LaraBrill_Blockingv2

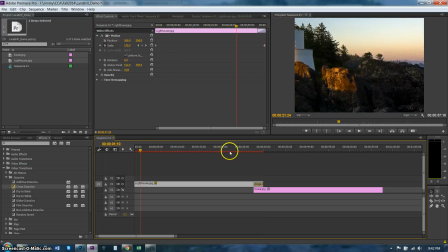4:02 I'm going to go back to the beginning, and as you can see, so far I have a nice little zoom in, okay, instead of like the chunky zoom in that you have going on in yours.
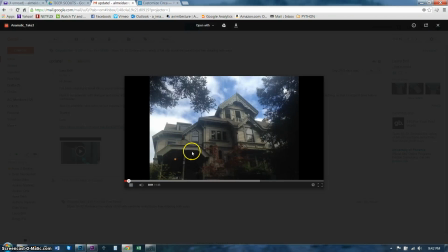4:14 If I play it, it just kind of chunks forward a little bit,
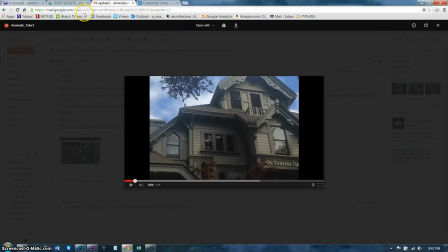4:18 and I'd rather see a nice zoom in because I think it's going to be a little bit, better storytelling.
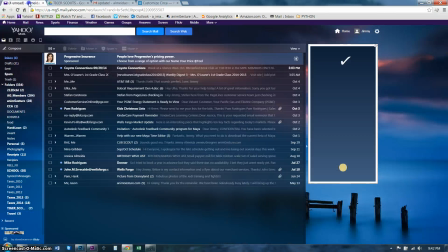4:25 Now, there might be a reason why you did that, but I'd like to talk to you about it if that's the case.
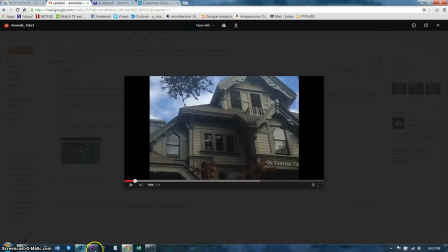4:31 Hang on a second. Where did I go? Oh, I need to go to Premiere. Okay.
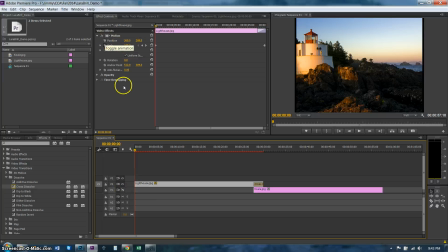4:38 So where was I? Yes, position. So I'm back at the beginning of it. I'm going to click on position again to start animating that. And as you can see, another little keyframe popped in right there.
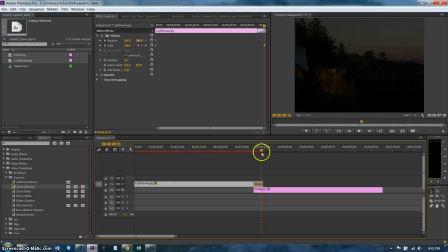4:48 I'm going to go to the end, and I'm going to reframe these two so that I can get to the lighthouse. So I'm going to do it just like this.
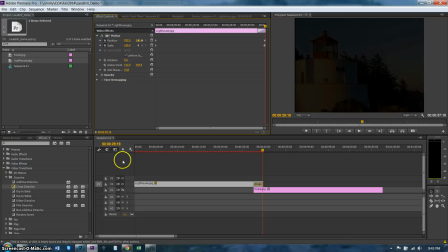5:07 Voila. Okay. And okay, so basically I've repositioned for it.
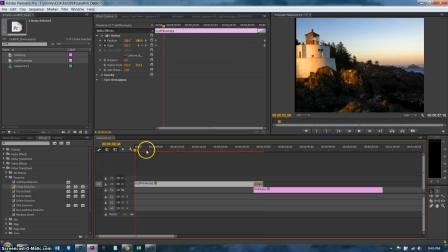5:15 So now if I rewind this, it's going to zoom in, and it's going to zoom in towards the lighthouse.
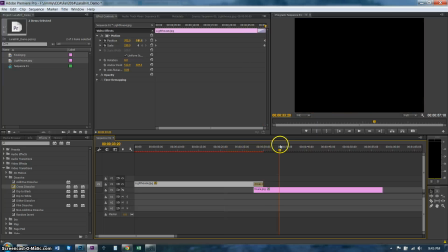5:22 And then it's going to cross dissolve into the koala, which I have hidden, so I'll turn that back on.
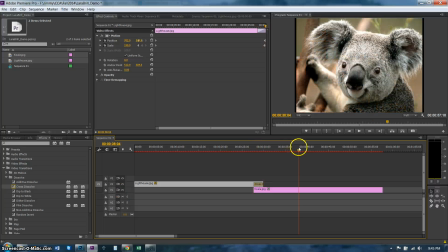5:27 But as you can see, the koala is totally stationary. So what I want to do with the koala is basically the same thing.
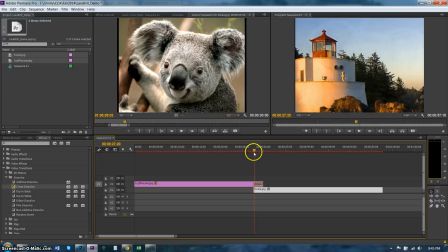5:33 I want to double click on the koala, and I want to go to the beginning of the koala's track,
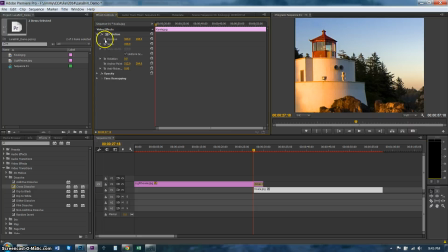5:40 and I want to go to effects controls, and again I want to go into motion and scale and click on it to keyframe it.
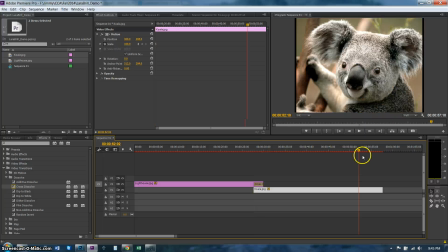5:48 It makes a keyframe for me, and then I go to the end of the koala, and I don't want to
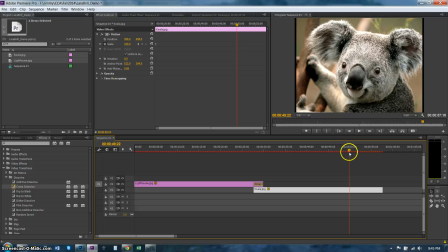6:02 I don't want to keep zooming in through the whole thing. I want to basically stop the dissolve, like maybe halfway through. Okay, so what I'll do is I will zoom in to about, I don't know, let's say 150.
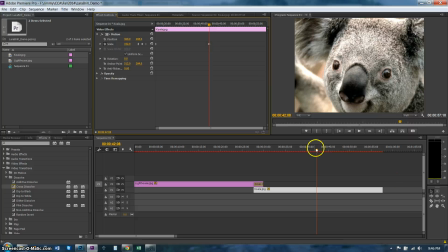6:18 Okay, and I believe that that's linear.
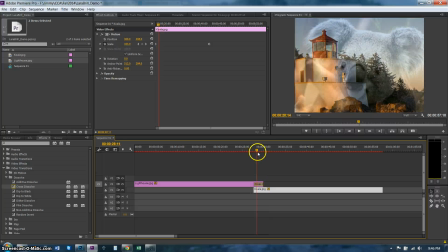6:24 So what happens is basically what I've created here is a continuation of motion, okay, which is kind of what we're looking for.
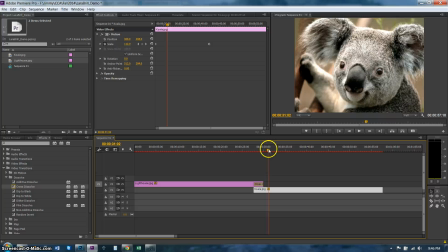6:32 It doesn't just go into the next shot and start moving.
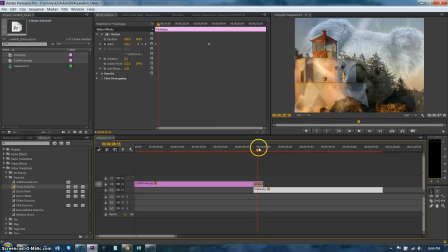6:39 It's going to continue the motion through, okay, as if the camera is just continuing to go through.
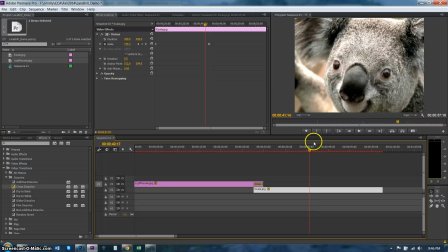6:46 But what I'm concerned about is that it just stops. Okay, I kind of want it to ease out.
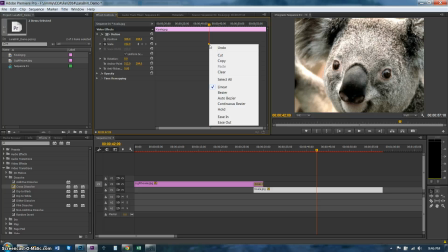6:52 And I believe if I right click on the keyframe, I can do Auto Bezier, where I can go ease in.
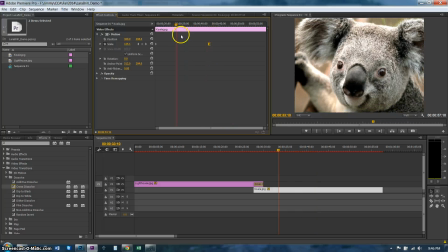7:04 And I think that creates an ease in where it just kind of slows to a stop. Yep, looks like it's doing it. Oh, that's beautiful.
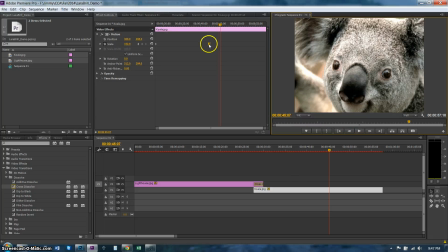7:19 So that's exactly what you want to do right there. So again, right click on it, and if you did ease, we're easing into it.
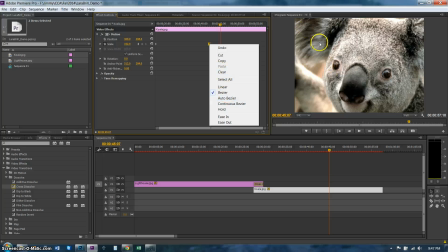7:27 We're not easing out, we're easing in. It'll come to a nice slow stop, okay, which is kind of what you're looking for.
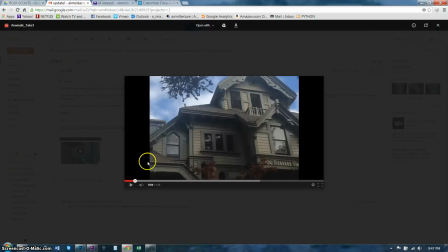7:34 So that's basically what I'm looking for in these first two shots between there and there.
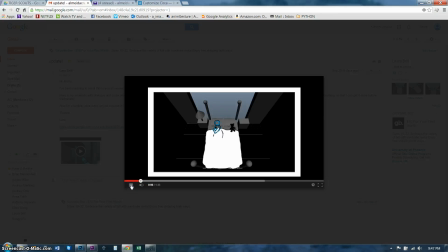7:41 Okay, there and here. So then we go into what you have here.
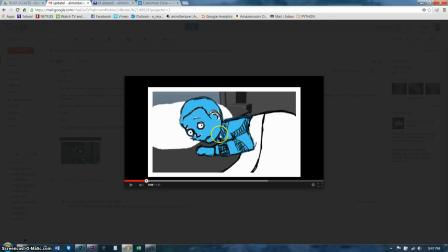7:50 And I question this pose here because I don't think this is the pose of a kid that has to go pee. I think we need to figure out what that looks like, and to me this kind of feels more like he's just kind of afraid. And we don't really know why.